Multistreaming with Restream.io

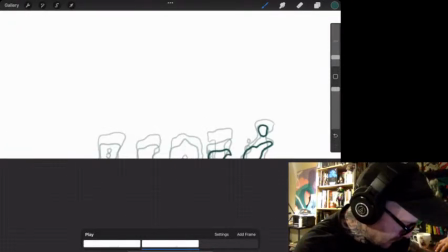all right, this is pretty fast.
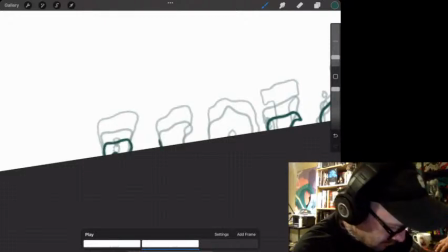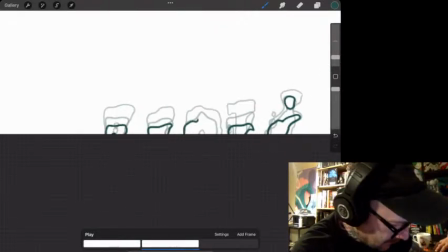Maybe we'll turn. If I seem very indecisive with actions, it's because I'm just playing this by ear.
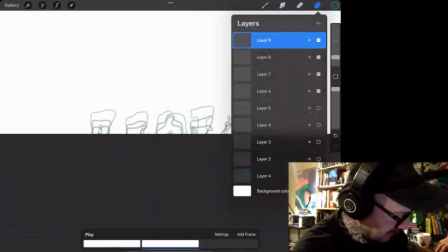I don't really have a plan. Yeah, I think that
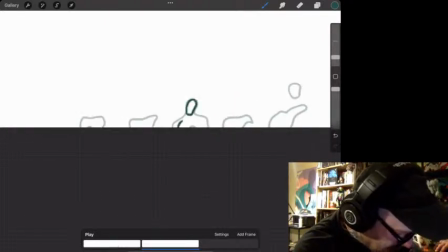make a break off.
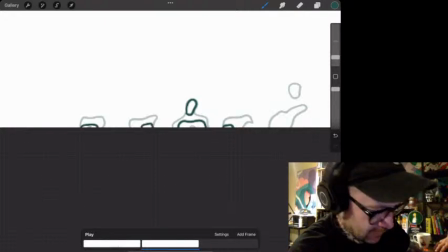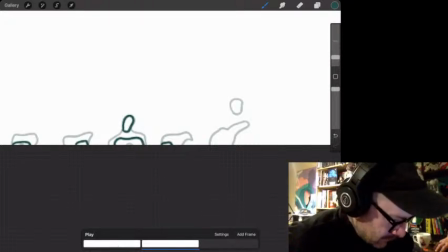Okay.
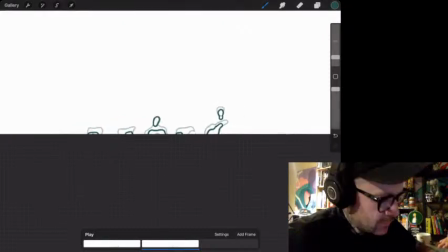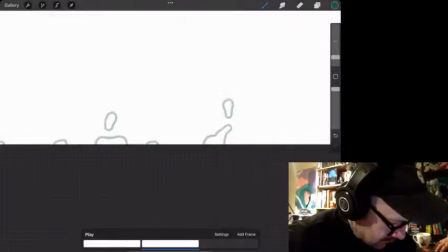I love seeing these little extra droplets hang on in animation. Like that kind of, that's a little bit of character.
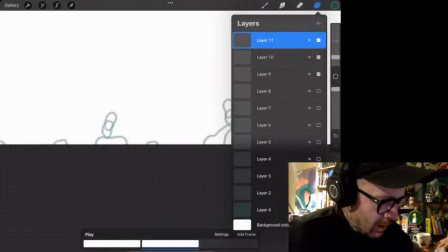Oh, God. Okay.
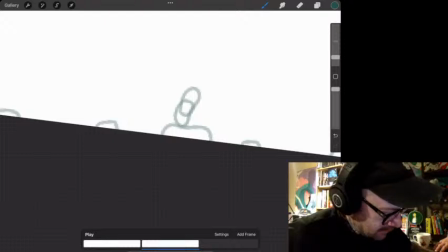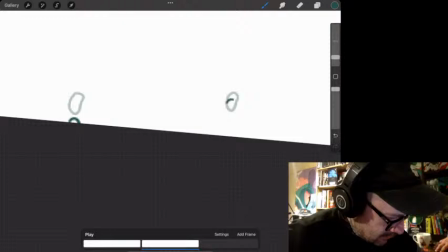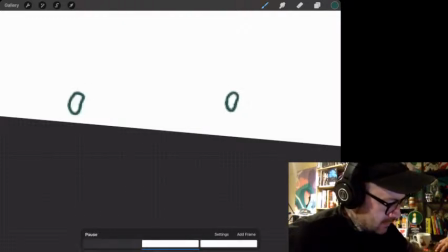Okay.
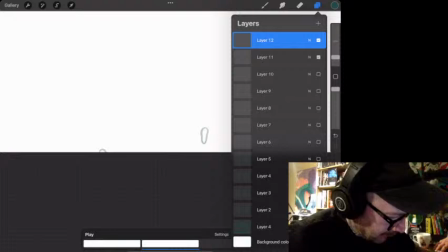I'm just gonna make this little bit a little straggler that hangs on.
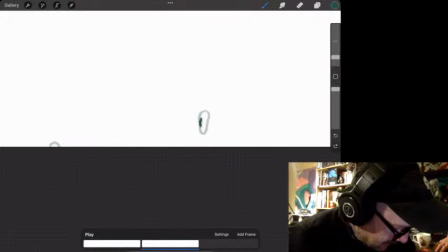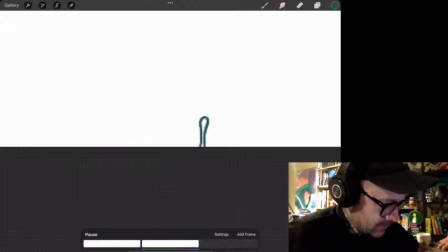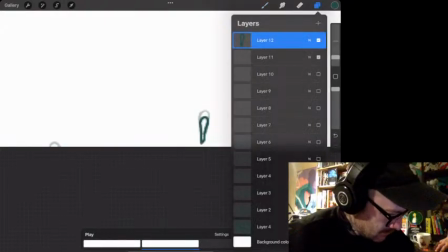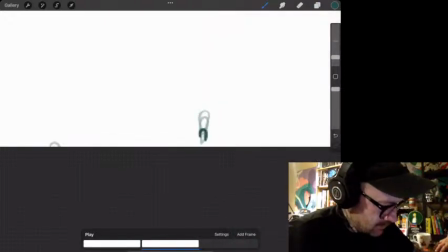Now,
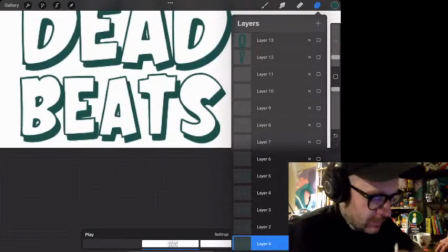let's see what it looks like.
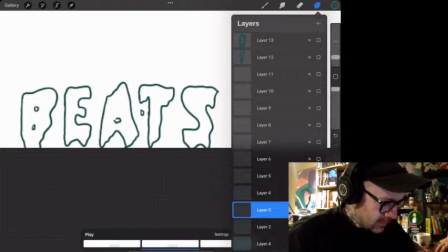Okay.
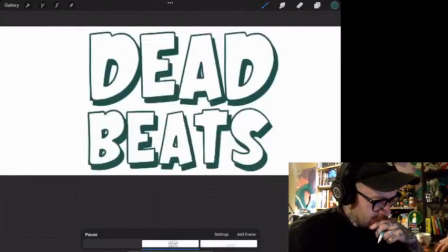What are we thinking? You see, I love that little bit of the S that hangs around at the end there.
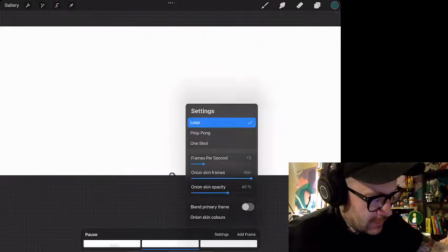Cool. Okay. I'm going to add an extra frame here.
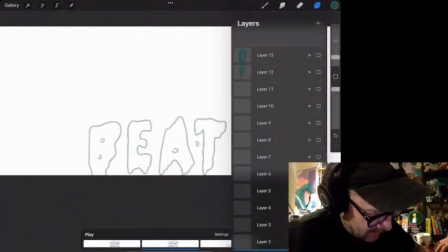2 extra frames so we can see it a bit clearer.
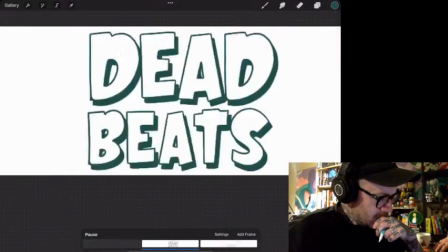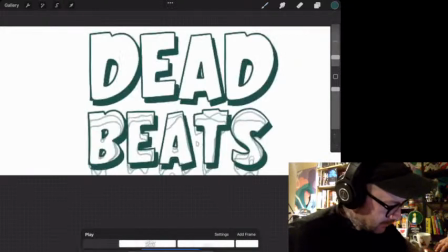Okay, I don't know if that is showing on the stream, but that looks pretty cool. So move on to the did.
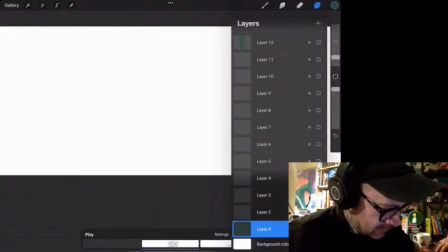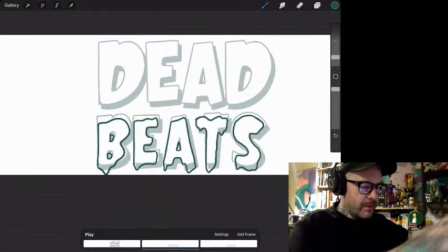Now, I don't know if I want the dead to drip over the beats as well, or if I want it to actually maybe drip upwards. That could be interesting. But it's also a GIF, so I want it to kind of return to its complete form as well and look seamless. So I need to figure this out.
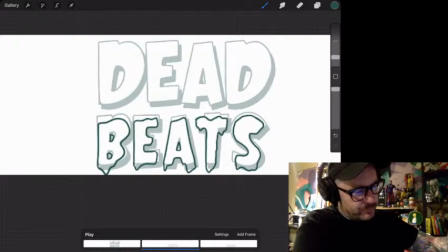Maybe I could have the dead beats both dripping down off screen, and as soon as they come off screen, they reappear dripping from the top. That could be an easy way to do a seamless GIF.
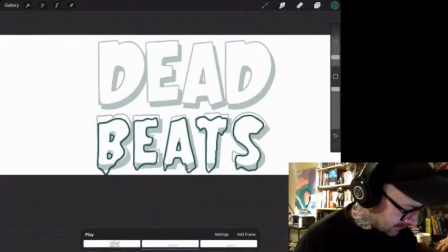So let's do that. All right.
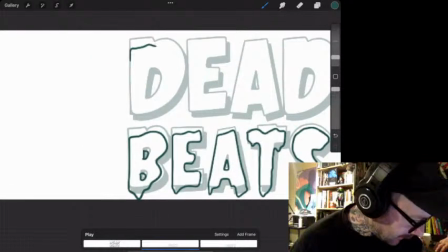Let's destroy this D. Boy, that's. Oh my god, it's almost midnight here in Dublin.